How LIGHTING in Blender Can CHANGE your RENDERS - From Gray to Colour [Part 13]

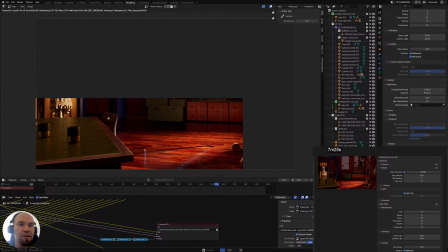[20:23]
So yeah, now that we've lowered the normal intensity, now we're not gonna have these harsh lines on the floor that we had here,
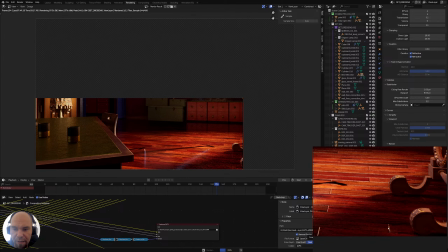[20:43]
because in some parts they were just catching, like here in the shadow, they were catching too much the attention, too much light.
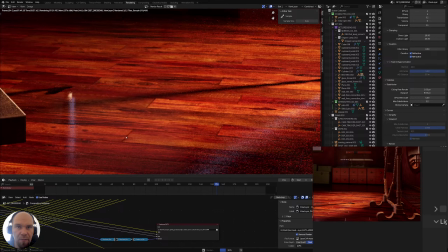[20:53]
So here it's in general more subtle, because they're supposed to be like
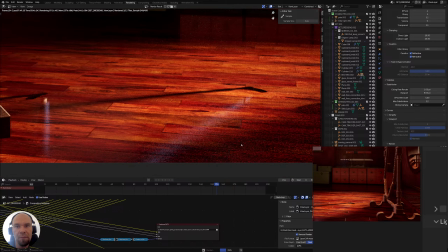[21:02]
coating on top. So this will be I think working really, really nice.
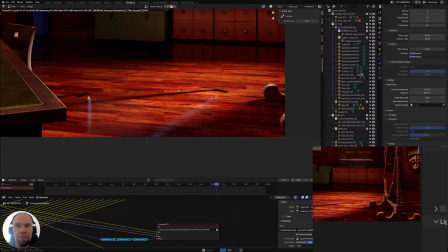[21:08]
And here as well, the reflection is looking really nice as well.
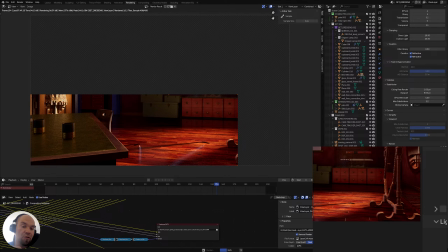[21:26]
And maybe just due to the way that the scene will be set up now, maybe as well the nighttime version, or maybe I will do like that. On the last stream, I was just messing around a bit with the lights and with the bright contrasts.
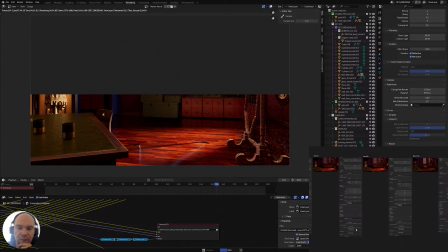[21:45]
I was looking at probably some of you might know these movies. That is Kung Fu Panda and Puss in Boots.
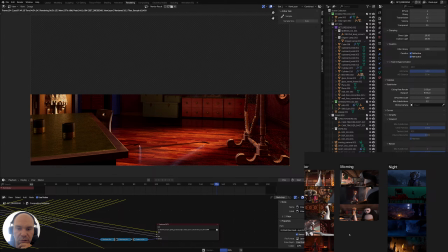[22:00]
They have some interesting night scenarios, and well, this one is for the morning, more for the daytime, and just the general lighting of the interior.
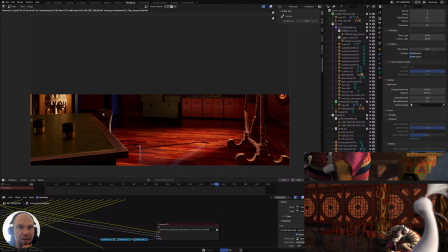[22:12]
And because it's using some of these elements that I have here in the scene as well, that will be nice for use as a reference, and for the materials and for the lighting, and just overall
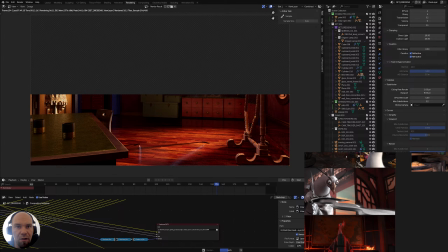[22:31]
look and feel of the scene. So we might
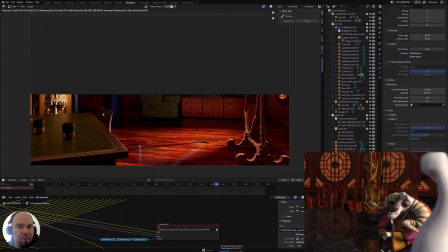[22:39]
steal maybe this type of color that we have going on here in the back, just adjust just a bit the hue or the color, but we are actually quite similar to this one here,
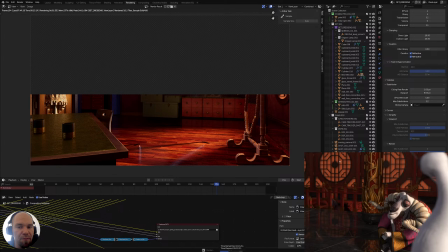[22:56]
although I still have the lights on that I will need to turn them off just because of the daytime.
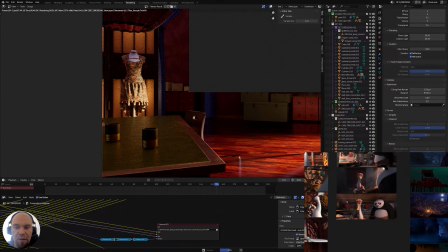[23:05]
Prefer to keep them off there. And then for the night scene, play a bit, maybe something like this could be nice with these red tones and with this turquoise green,
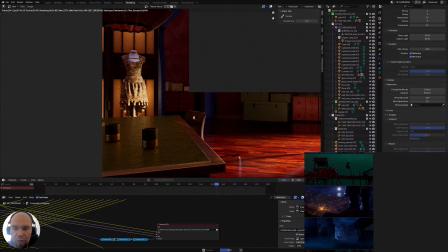[23:22]
because the other ones are like the violet, blue, and orangey, yellowish tones are nice. Here as well we have the orange
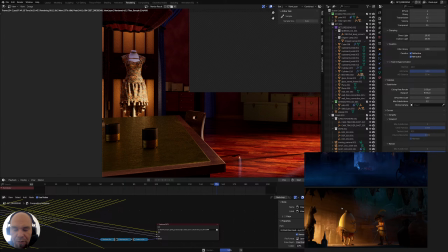[23:38]
yellow bright light coming from the entrance, and then we have here some fog, turquoise blue fog in the background that could work as well for our scene. Or something punchy like this one, where there is slight hints of
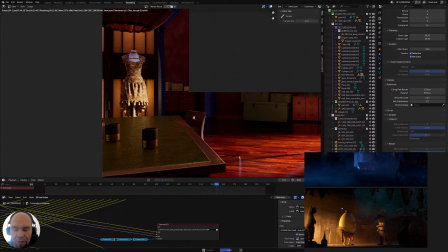[23:59]
orange, but everything saturated with blue.
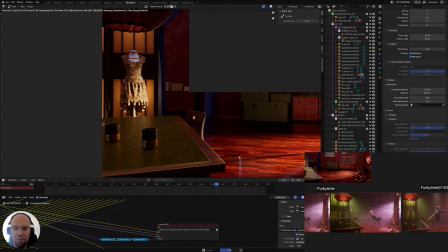[24:03]
So we'll see for the night scene, because this is what I was playing around with on the last stream. Just some wild color combination, which doesn't have
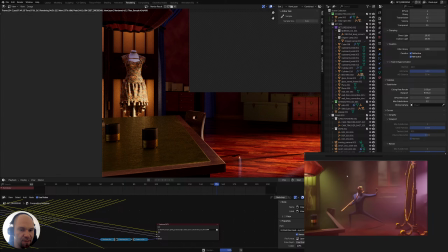[24:17]
any sense or reason why there is some green or some pink coming from the outside.